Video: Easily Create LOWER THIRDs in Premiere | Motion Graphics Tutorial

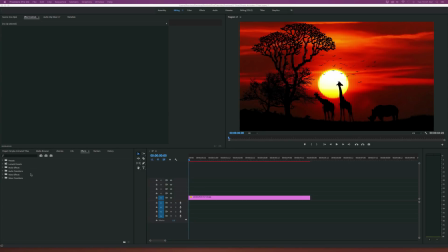(0:09)
Hey, what's going on, Internet? Josh Noel from SonduckFilm. In this tutorial, we're going to take a look at how to create lower thirds inside of Adobe Premiere. Now, I always prefer using After Effects when it comes to creating motion graphics, but I'd like to take a look at how we can do it inside of Premiere. So first things first, you kind of want to determine a design for your lower third.
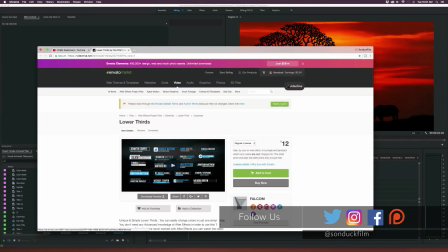(0:28)
I always suggest, looking at, templates on, Video Hive or any other sort of stock sharing, website out there.
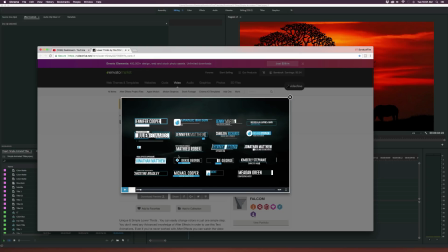(0:36)
But we're gonna go ahead and create one of these in here, and I'm gonna show you how to do it. And there'll be a lot of cool techniques in this tutorial.
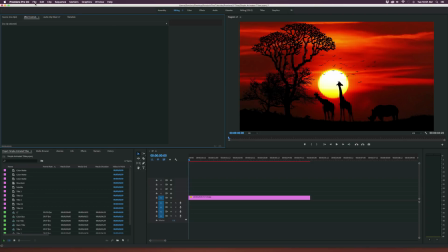(0:41)
Let's get started. So first things first, let's type out our text. So go up to File, New, Legacy Title, and click OK.
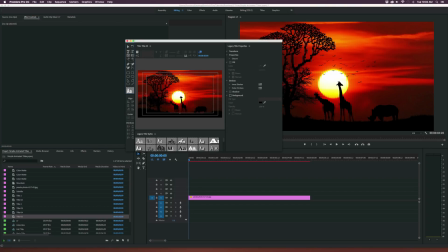(0:50)
Grab your type tool and type out your text. So obviously there should be at least maybe two titles when you do this sort of thing. So I suggest, do it in all caps sometimes so you can think about this. So this is all about the graphic design. So first things first, I have my name, Joshua Noel. And I'm going to find a typeface that works great.
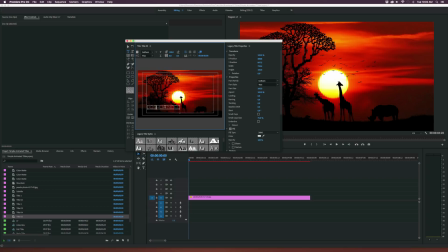(1:05)
So I'm going to use Gotham. And I always suggest using a typeface that has variations in the style. So I'm going to make this book. And then I'm going to make my first name here. I'm going to go to maybe bold, right? So there is obviously apparent contrast.
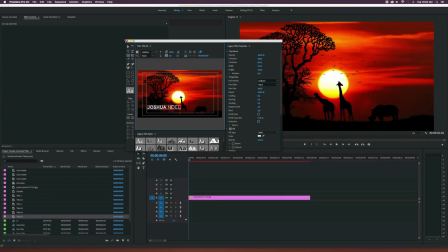(1:21)
It's hard to see, but you'll see it in a second. So there's my name. And I'll come over here and drag it into the timeline.
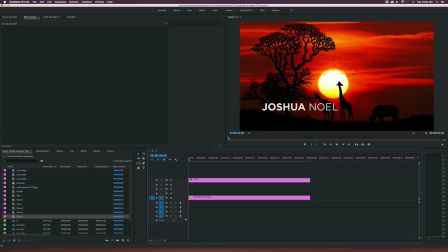(1:27)
And as you see, there's contrast between my first name and last name, and that's just in the design. Now, we want to create a subtitle. So I'm going to come over here, and I can duplicate this.
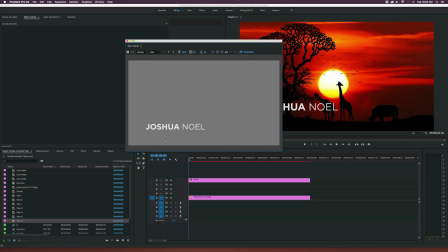(1:36)
So copy, paste it, double-click it, come back in here, and I'll come over here and just type out the subtitle.
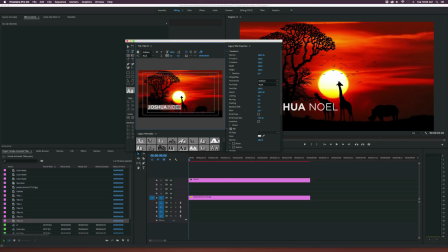(1:42)
So this could be like the position name or, name of a company. So I'm just going to put SonduckFilm. And I might want to come here and just position it downward, just using the arrow keys to move it. And of course,
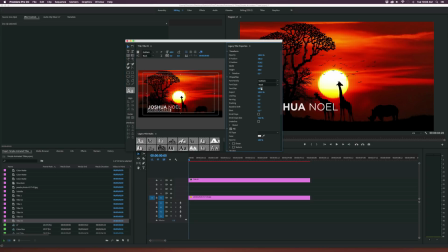(1:56)
we want to decrease the font size by a little bit and create more of a variation here so it doesn't necessarily blend in with everything. And maybe we'll set it to regular or something medium. So you can also increase the tracking and play with that by a little bit and continue to work with what you have.
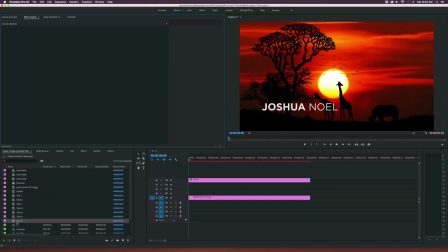(2:15)
Okay, when you're done, bring it back into the timeline. And there is your text. So we have our title, so now we have our name and our subtitle,
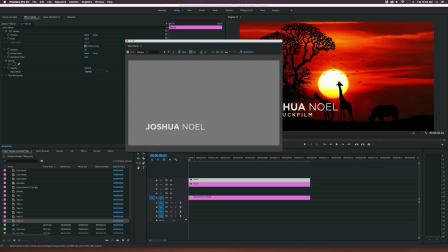(2:26)
and I'm going to go back into our name, and I'm going to create a primary color.
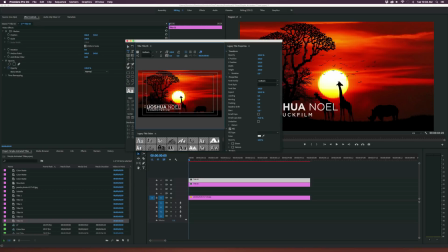(2:31)
So I'm going to select my name, Joshua, and I'm going to just select a color in here that I think would create some, nice contrast in here, some nice color contrast. So usually you would just take a color of like a logo, but in this case, I'm just going to use blue for any case there.
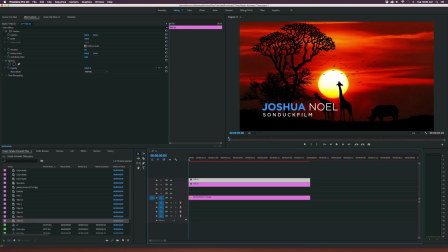(2:45)
Okay, so let's talk about the background or the plate of the lower third. So let's come over here to this new item icon at the bottom here, and we're going to click on color matte and click OK, 1920 by 1080, whatever the size of your composition is. It doesn't really matter because we're going to manipulate it. So grab a color. So I'm going to do like a, for now, like a dark gray here.
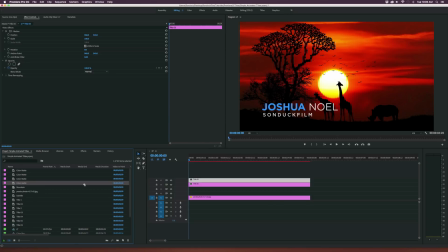(3:05)
Click OK, and that's fine. Bring it into the timeline, and we kind of just get this background in here, nothing flashy.
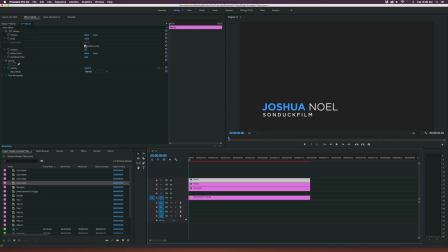(3:12)
So what we're going to do is we're going to uncheck uniform scale, and we're going to manipulate. Oops, sorry, that was the wrong layer. Make sure the color matte is selected and click on uniform scale to uncheck it.
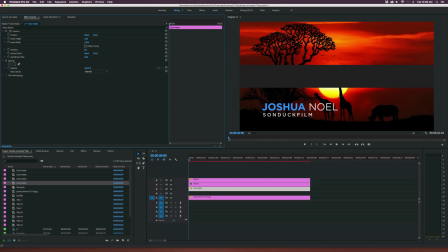(3:22)
And you can decrease the height to about there. And also you can decrease the width and then use the position tools over here to put it right above or right underneath your name here. Make sure that layer is underneath the title in the timeline. And just go ahead and start positioning this out just to the point where you like it.
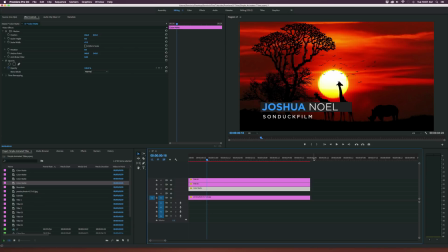(3:41)
Then what I'm going to do is I'm going to go into this color mat and I'm going to copy it and I'm going to paste it in the timeline. So we have another variation here and put it underneath all of our work so far. So put it right there. And then I'm also going to do it for the subtitle. So come over here and do our position.
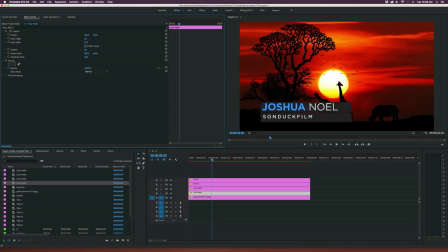(3:55)
And we might need to, of course, decrease the height by a little bit as it's a little bit smaller for the subtitle smaller. So do like 5. And then we'll close up the scale width by a touch and position this back over.
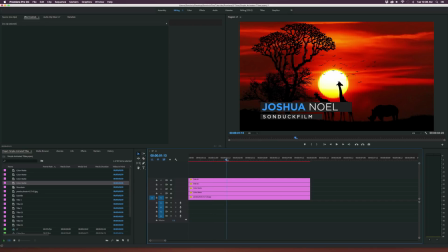(4:09)
So far, we have a decent lower third in here. Now we can start talking about animating it and then refining it towards the end of the tutorial.